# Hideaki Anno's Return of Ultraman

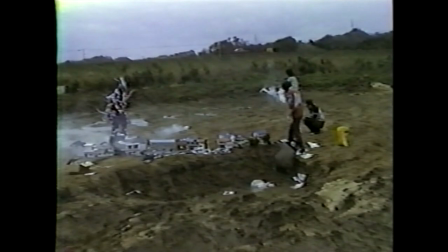There was so much that could have gone wrong, but it went so, so right. Take something like this for example. Pretty unflattering, right?
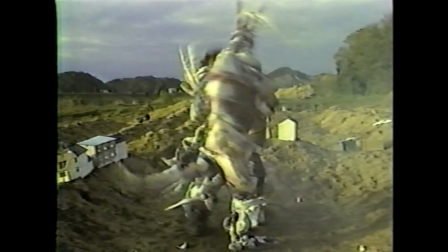Just some scattered models and dudes fumbling around in costumes, but some inspired composition,
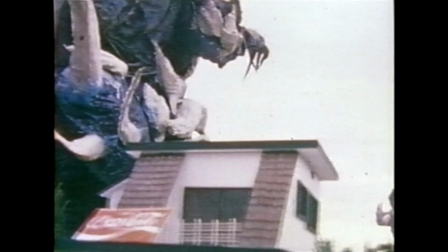lighting, and editing later, and boom, magic.
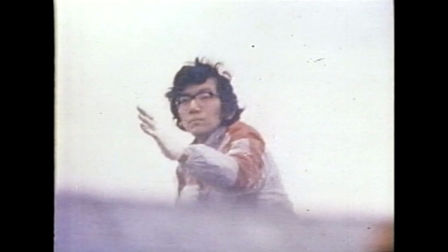The Daikon boys successfully emulate the highly stylized action and visuals of Tsuburaya Productions, low-angle photography to sell the costume men as giants,
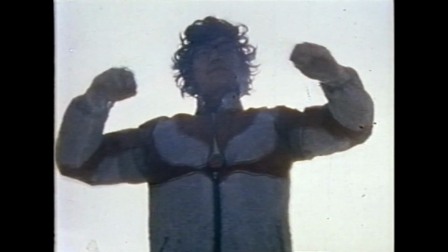foregrounds filled with detailed miniatures, and high-speed photography to convey a sense of mass.
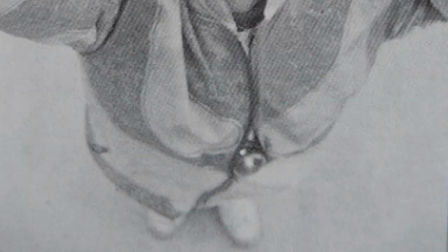Now, on to Ultraman himself, and played by Hideaki Anno. Anno wears a custom jersey, color timer, and everyday jeans and tennis shoes.
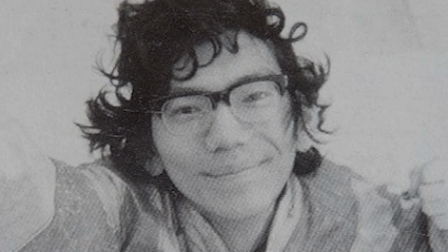Between that and Anno maintaining an emotionless demeanor meant to mimic the inexpressive face of Ultraman is a priceless sight that almost sounds like it belongs in a parody.
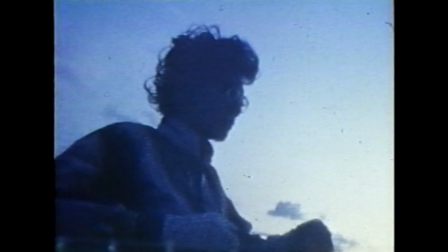But through the combination of Anno's commitment to the role, the authentic Ultra sounds, and the film treating it as ordinary reality, it works.
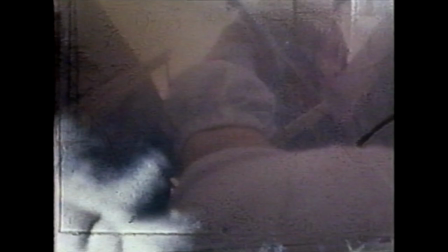Ultraman has all of his usual tricks and tools like the beam weapons, flight, and the Ultra bracelet.
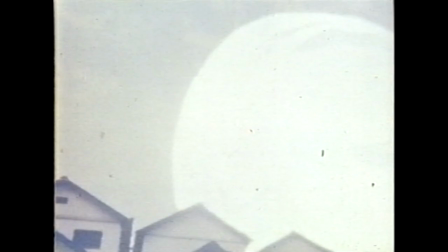A watch substitutes for the ultra bracelet and is how Ultraman eventually overpowers the bug jewel monster's defenses.
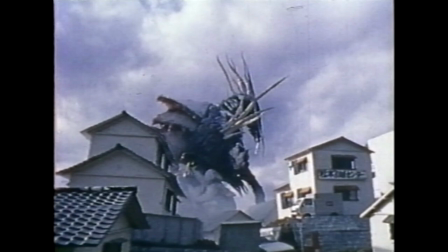And the bug jewel monster is no pushover. Between its destructive arrival and Hayakawa's concerns that it might be the infamous space demon not even Ultraman could defeat,
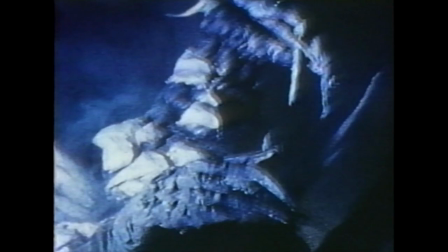the monster is established as a force to be reckoned with, long before the viewer truly sees it in action and it's an impressive invention.
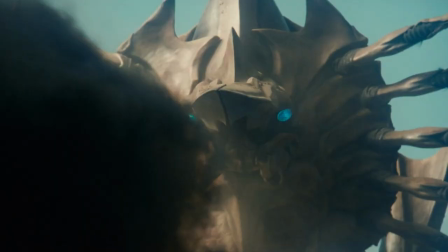With its insect-like features and monochrome color scheme, it seems like a Legion prototype, type,
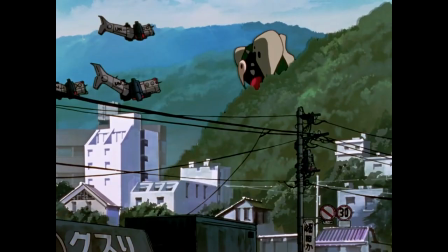albeit brought to life in the traditional man-in-suit dinosaurian manner. Like many of the monsters in Anno's future work, this is a lumbering behemoth.
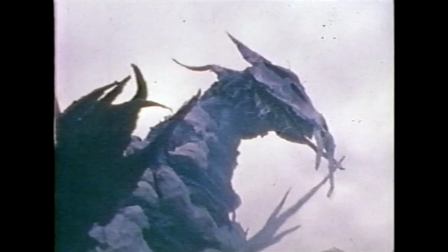There's not much in the way of movement or expression, though its restrength I've come to prefer in the giant monster media I consume.
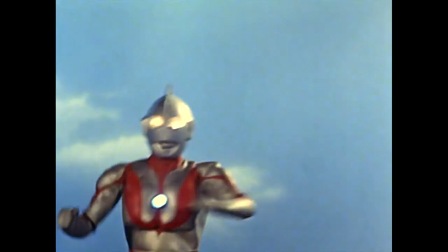The Bug Jewel monster also boasts a force field that shields it from virtually everything thrown its way.
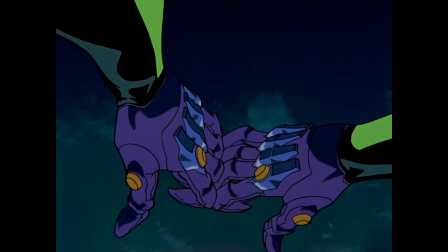Perhaps a tribute to the shields of Zetan in the last episode of the original Ultraman television series,
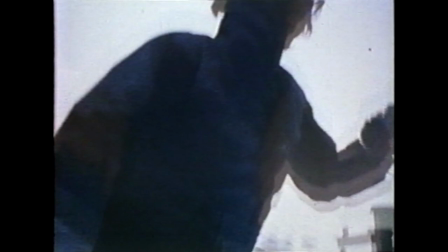and an early draft of the AT Fields from Neon Genesis Evangelion. The final battle between Ultraman and the bug jewel monster is an entertaining showdown.
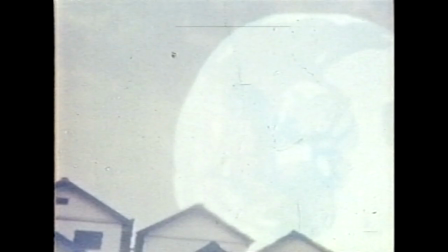The monster quickly puts Ultraman on the ropes and all hope seems lost until Ultraman gets in a lucky shot.
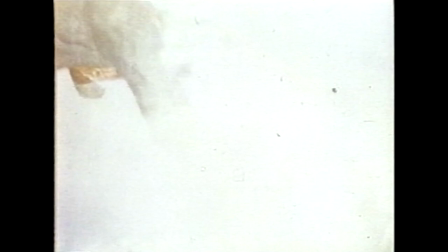From there he shatters the monster's barrier and then proceeds to punish the destructive menace.
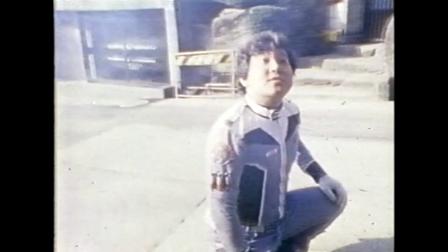The turning tide of the fight is accompanied by the main theme and it perfectly sets the mood that
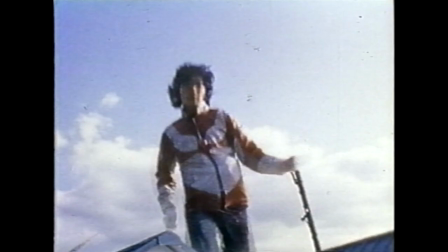leads up to a roundhouse kick and Ultraman blowing his opponent away in an impressive explosion.
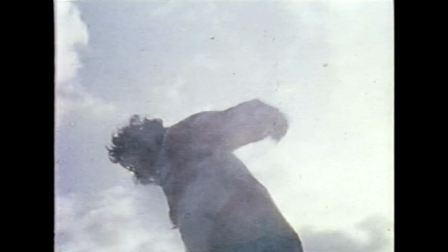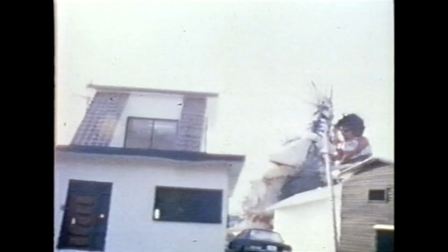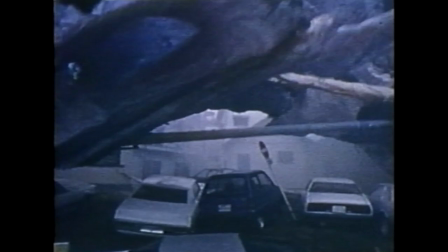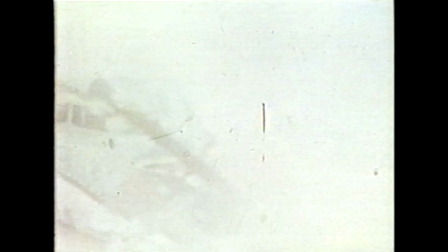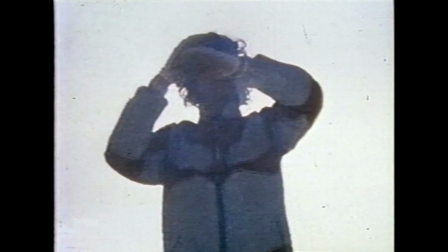It's all so satisfying to watch and is one of my favorite ultra battles thus far.
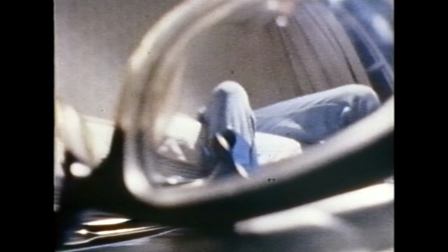For it being made by a bunch of amateurs working on one of their first serious projects, there's a lot to admire about Return of Ultraman.
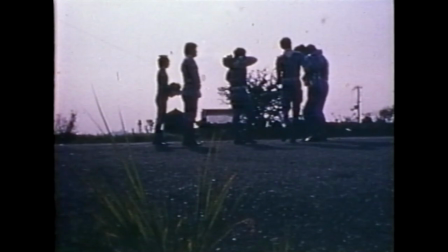Inspired camera work, thrilling effects, and an ambitious narrative.
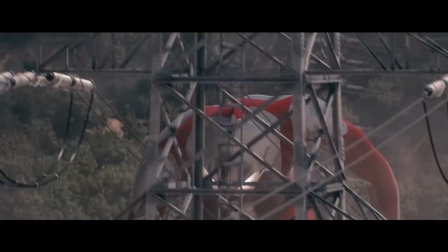It's both an entertaining fan film and wonderful tribute to the Ultra series that teases the talent waiting to be fully unleashed.
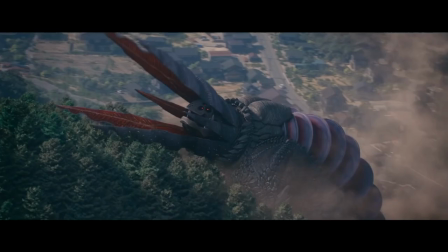That brings us back to Shin Ultraman, which represents Anno returning to his roots.
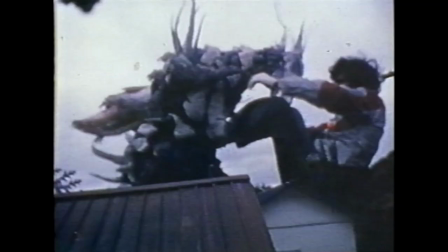It should be interesting to see what he'll do with more money at his disposal and experience under his belt, and I'm curious to see what influence Return of Ultraman might have on this new project.
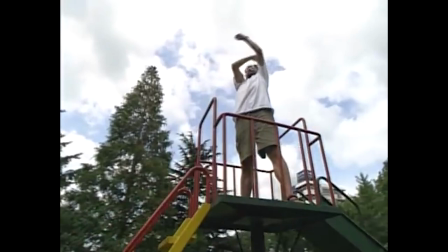Now that Anno has apparently finished with Evangelion, we seem to be entering an exciting new phase of his career where he's being given the keys to all of his favorite childhood properties.
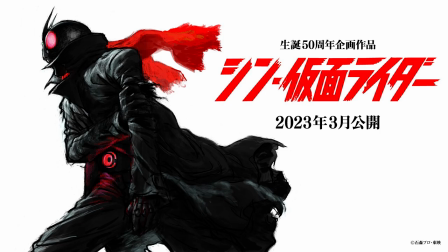He's set to direct 2023's Shin Kamen Rider and has joked about Shin Gamera.
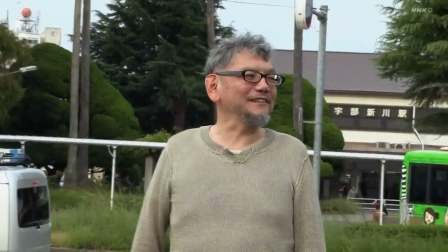We'll have to wait to see what the future holds, but in the meantime, it wouldn't hurt to see how he got his start. It just might say something about where he's heading.